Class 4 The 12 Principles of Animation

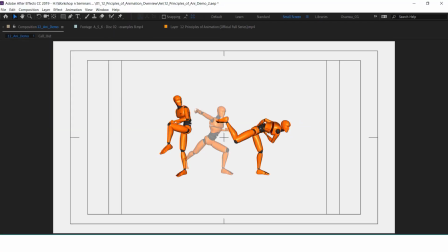24:21 For instance, this person is about to this character is about to throw. Okay, let's say he's a golfer. He's a golf ball person. He plays golf, right? He's about to throw. So before he throws it, he builds.
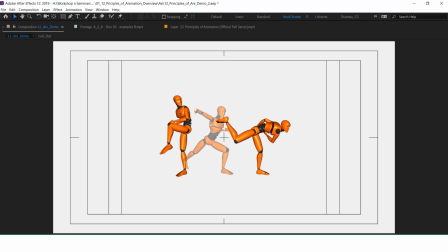24:34 He's first of all build an energy by going back, by stretching. The amount of anticipation, the amount of energy he takes to build, determine to a large extent will determine how far this stuff is about to throw we go.
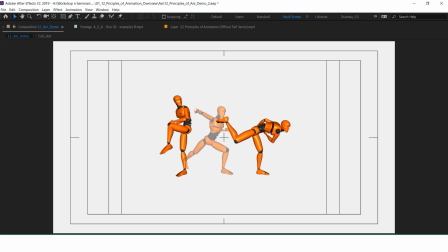24:52 So there's that build. The first one, I want to throw. I'm about to throw the middle post. Then he throws it, right? So, like as I said, for some teachers, they just tend to go through this as okay,
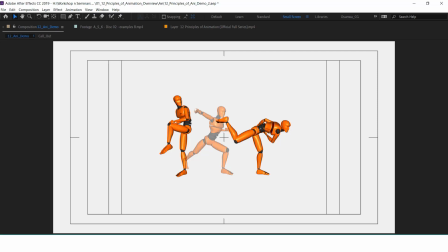25:09 as a way to just prepare the audience that okay, I'm about to do this.
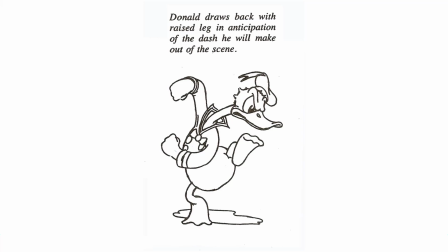25:13 Yes, it's like a theatrical concept in the theater.
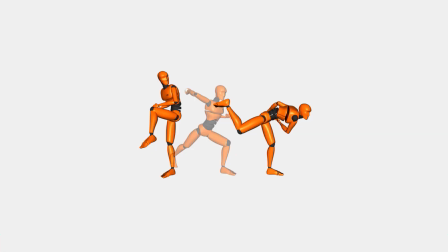25:20 Before you do anything, you need to prep the mind of the audience. I'm about to do this, and that's what anticipation is.
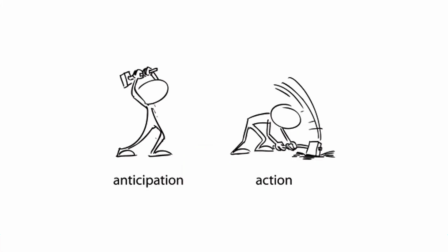25:27 Like I'm about to do this before I do this.
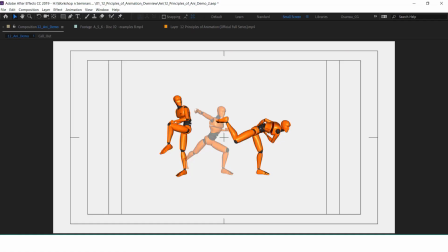25:31 Yes, there is that in terms of it being a presentational style so that the action is not missed.
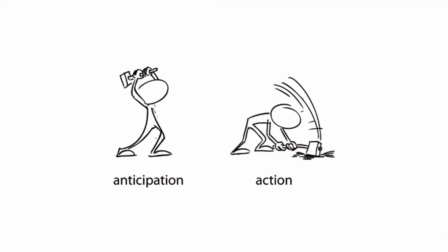25:38 However, if you take a closer look, by default, right, though in it might not be exaggerated in cartoon, for instance,
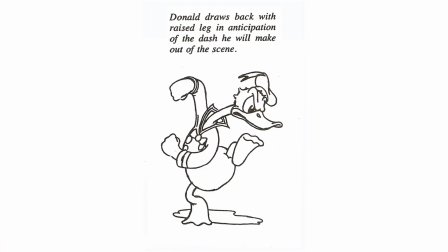25:48 now here that it might not be exaggerated in that the build up action might not be exaggerated.
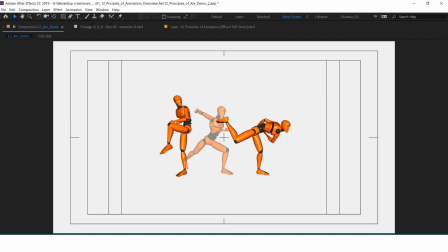25:54 Yes, during presentation we need to exaggerate some things to like make the message clear. However, naturally we do that. For instance, if you want to get up right from your seat, you don't just get up immediately. There's usually there's usually that need to build up first. Like you need to slouch a little bit more before you now get up from the seat.
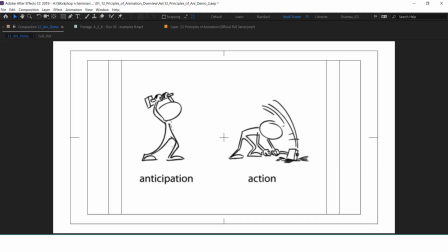26:20 So also you find here somebody wants to hit a hammer. Let's say this hammer now something. He builds the energy. He doesn't just go straight. Yes, well I think we can actually go straight by consciously making the effort,
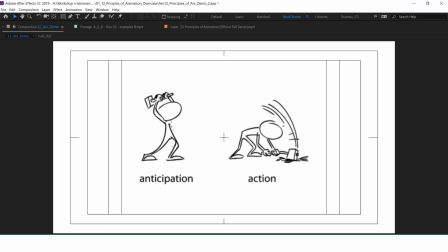26:38 but naturally a we build the energy first before we hit.
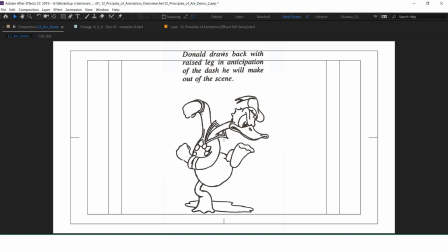26:48 So now this is what the cartoonists they've now taken. They've known this and they've taken this and they've like exaggerated it. For instance, they have this duck, Donald Duck, Donald the duck rather.
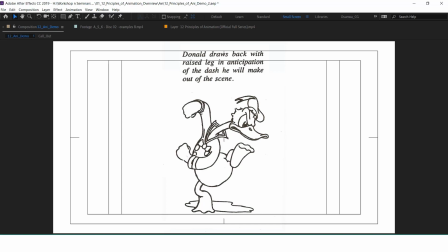27:07 Before he before he zooms off, right? So you find this in cartoon, in Tom and Jerry, every cartoon. Before they zoom off, because if they just zoom off straight, we'll be like, what just happened here?
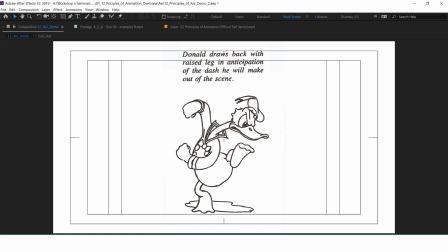27:22 But they needed to prep our mind. For some they will like rotate, rotate, rotate, rotate, rotate before they go. So it is, right? I'm about to do this, I'm about to do this, I'm about to do this. Then he goes. So that's what anticipation is. So my point is that it's both presentational and also is a natural thing.
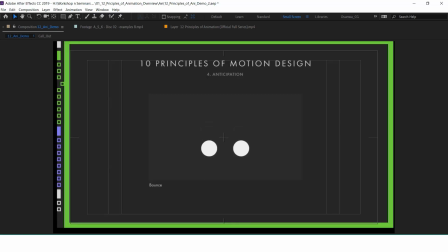27:40 So whenever you feel that okay, you know what, I'm not doing this, just know that there's a particular natural order about how movements occur on Earth, on this planet Earth, that you're not paying attention to,
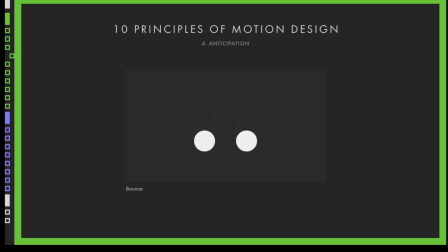27:55 and this is how it translates to in motion graphics. Just when we use our basic shape, so you can see this one before it does the actual jump, it built up energy.
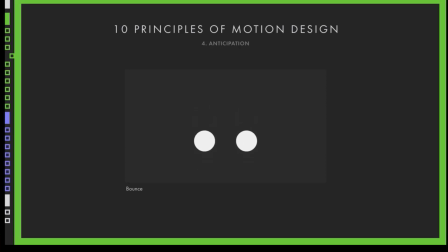28:09 It went back a bit. It went back a bit. It just went back a bit before it now did the jump.
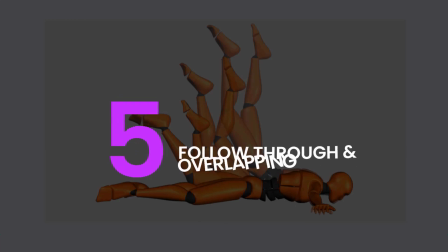28:19 The fifth principle is follow through and overlapping.